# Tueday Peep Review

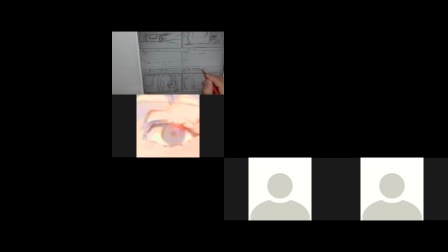So it's 1 of 1. So repetitive information, but it all has to line up and make sense for us not to get confused as to what's happening. Okay. So we now, again, cut.
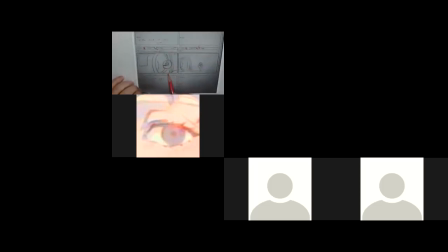So we go from this close-up of Peep waking up in his can. Now we cut, and now he's farther away from the can, and he's wide awake. Peep stands in shock to see the shadow has gotten closer.
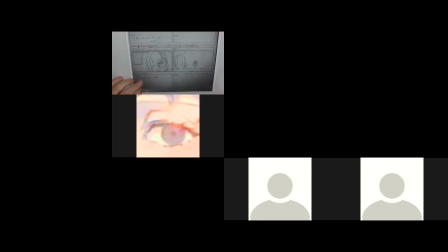So I don't know where this shadow is. I'm not sure what the shadow we're referring to. I don't see any shadow in the shot. So I'm not sure what that means. If it's off camera, we have no way of knowing this is a shadow or what's happening.
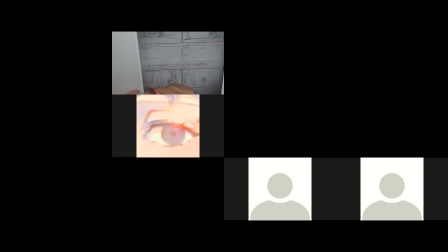If we are talking about a shadow here, maybe it's a shadow on the side of the can. And, but now, I don't know, is the shadow here on the ground? Getting closer and almost covering him. I'm not sure. See, I don't know. So it's open to interpretation. That's the issue.
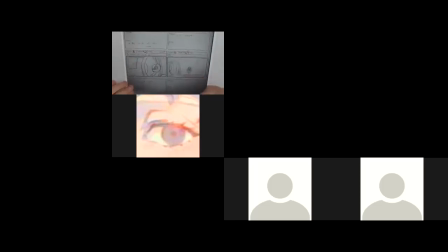We have to make sure we're very clearly communicating the progress and what's happening in the story. And if you're referring something, see, if you didn't say shadow in the dialogue, I wouldn't even be worrying about it, because I don't think there is a shadow. I have no idea there is a shadow because it's not drawn in.
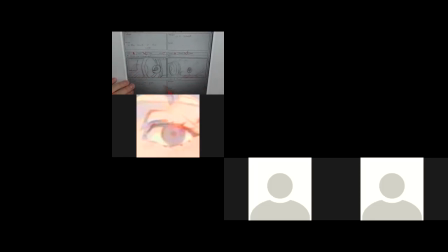So we've got to work these together so that, if you're describing something, I got to see it in the shot or have some indication what's happening. So, okay. There we go. So now we go from here to page 2 of 4.
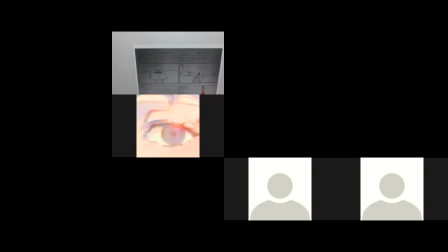You should be continuing your name, production, which you do have, Scary Quack. But here we're seeing 5, which is good, works out. And now we got a big close-up of Quack saying boo.
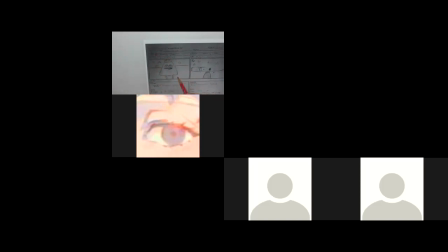Where he came from or how that works, not really sure. The next shot here, again, it's gone from scene 5 and now it says scene 2. Well, that can't be. So you got panel 1 of 2, 2 of 2.
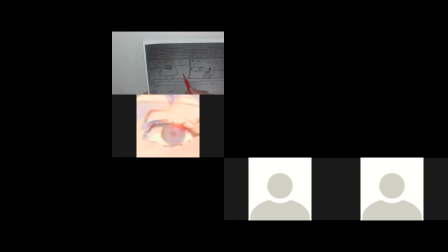Well, this background doesn't relate to either. We've switched the camera right around. So this is more of a wide establishing shot. So this would be scene 6. So it's going back and making sure that they all make sense. So this is 1 of 1.
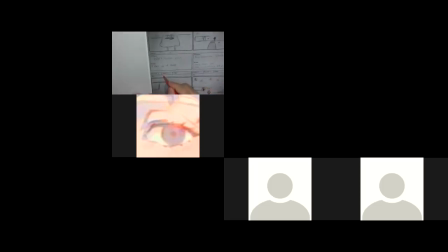This is 1 of 1. Here's scene 6, but we've changed from here. So this is scene 7. And now I look over here and you got scene 2 again. So these don't match because the camera moves. So this would be scene 8.
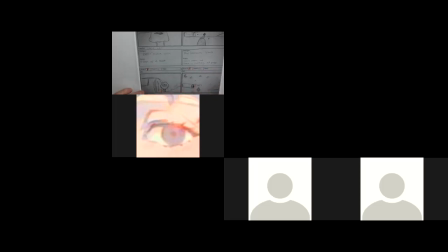And this isn't 2 of 2 of this. It's something else again. So it'd be 1 of 1. So fair bit of confusion going on, and we're not getting posing. We got a lot of camera jumps around, so it's not really being too effective.
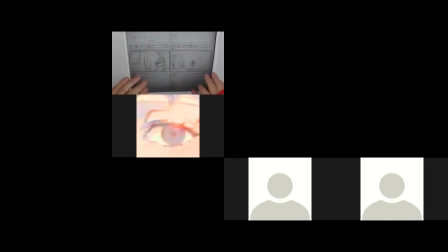Going back to this to maybe help clarify this is that we see him looking, and maybe this shadow here would work a bit, but maybe what would happen even better is that we actually see
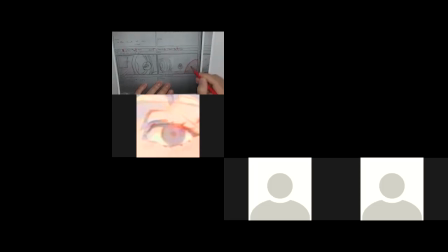a shadowy character. We see this shape. And maybe it is casting a shadow, but we can see the character here. And then when we cut to here, we can relate this close-up to this shape coming into the shot
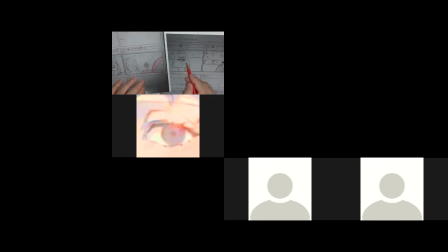so that it cuts and we can follow it and not it just appearing from nowhere. So things to look out for, how that's going to work. Okay.
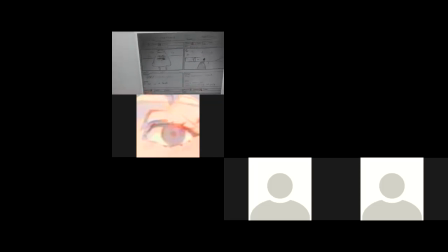So even in this one, if we did this shot, maybe what we could be doing and relating that to this shot even better, if we're now going to see Quack here, maybe it would be better. And again, it's that left-right orientation. I think we covered that better in the Seinfeld,
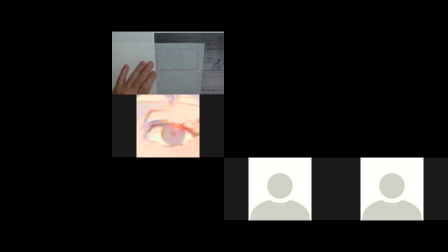and you might have had this done before we analyzed the Seinfeld episode. So if we see this, so now if we cut, and we have our Quack character in his ghost costume here,
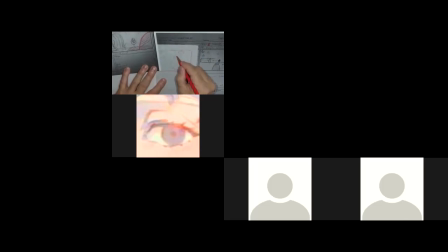that maybe could be a little bit more 3/4 view and having
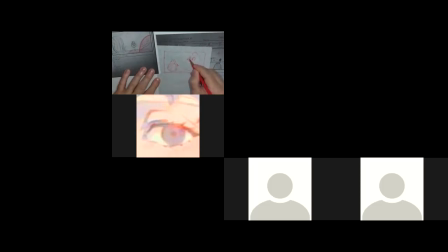Peep here. Get my eye direction.
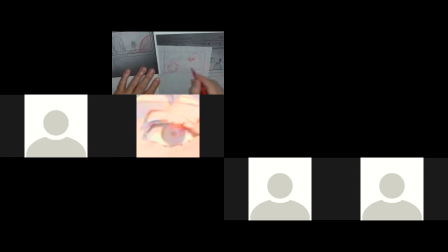So then we reveal, and then we can see Peep in relationship to the character. So we've switched the angle, but we kept that left-right. So we have Peep on the left, Quack on the right.
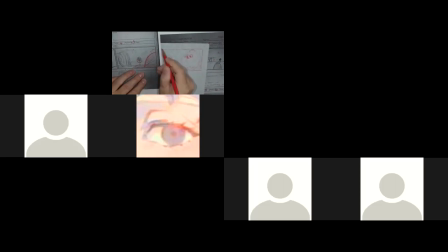Maybe this could be funny too. We can see the shape of his hat on this one. And then when we see this and we reveal without shadow or whatever that it's him, then that could work. And then have
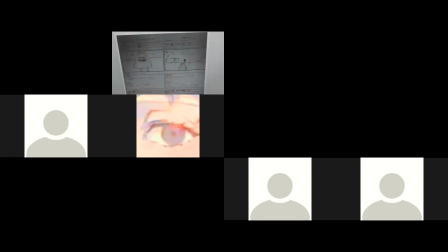Peep running away. And again, what you could do, this could be a second pose here. We have, then you could have
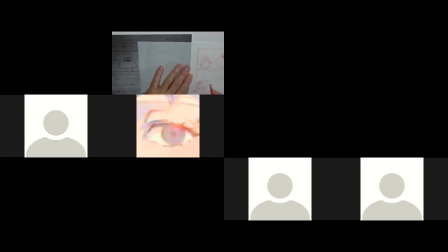so for 2 poses of a scene, so if this was scene 6, I mean, so this would be 1 of 2. This is scene 6, 2 of 2, and then he runs out of the scene.
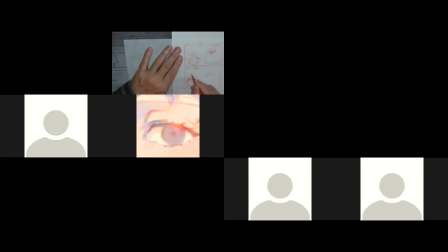And then this way you get a nice big expression of him, yikes, running out of the shot. Okay. So it's just setting up the scenes and making it so that we can follow it and not be too jumping around.
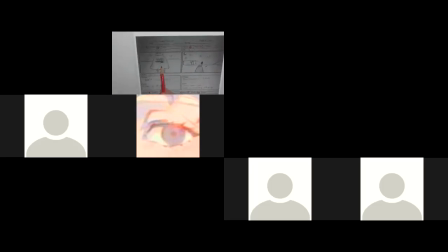And this is all jumping because we've got close up on Quack. Then we have a wide shot of the back of Quack and the back of Peep, and then we have a close-up of Peep at his can looking out,
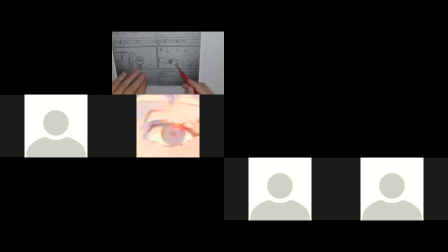and now we cut back out again to a wide shot of Peep screaming, it says here. Peep runs into his can, so he's still scared, so he still doesn't know who it is, so he's just running around.
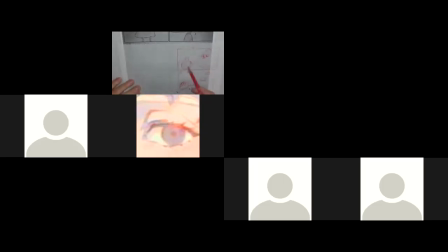So again, it's a lot of cutting, which hopefully, you know, we could have avoided some or made a little easier to follow by having, you know, distinct shots and following through. So you can see having 3/4 views, 3/4 back, 3/4 front, 2 3/4 fronts, and then the direction,
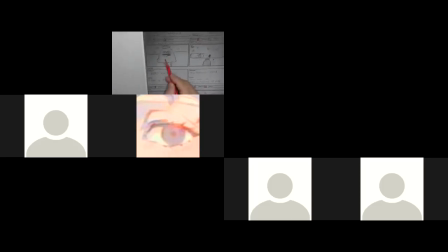what's happening, rather than the straight on point of view shot, you know, straight on back shot, straight on front shot. Having 3/4 can establish that left, right, and kind of set up our posing and such that much better.
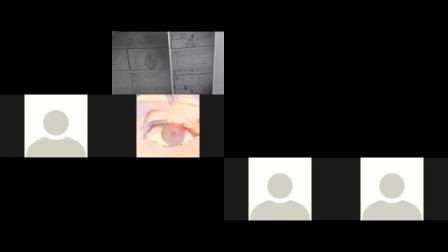Okay. So here, now I'm trying to figure what's happening next. So again, these are, because these are all scenes, different scenes, because the camera keeps moving, where they're all cuts. So we got to indicate all that. So now we've cut from the last scene, he ran into the can.
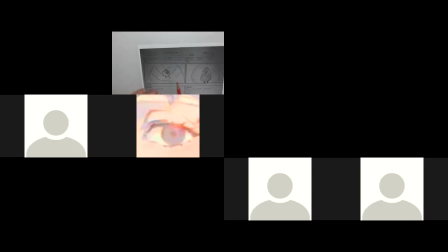So now we're looking inside the can. So yeah, where'd we end up? So all these are like 9 and 10. So all these all change.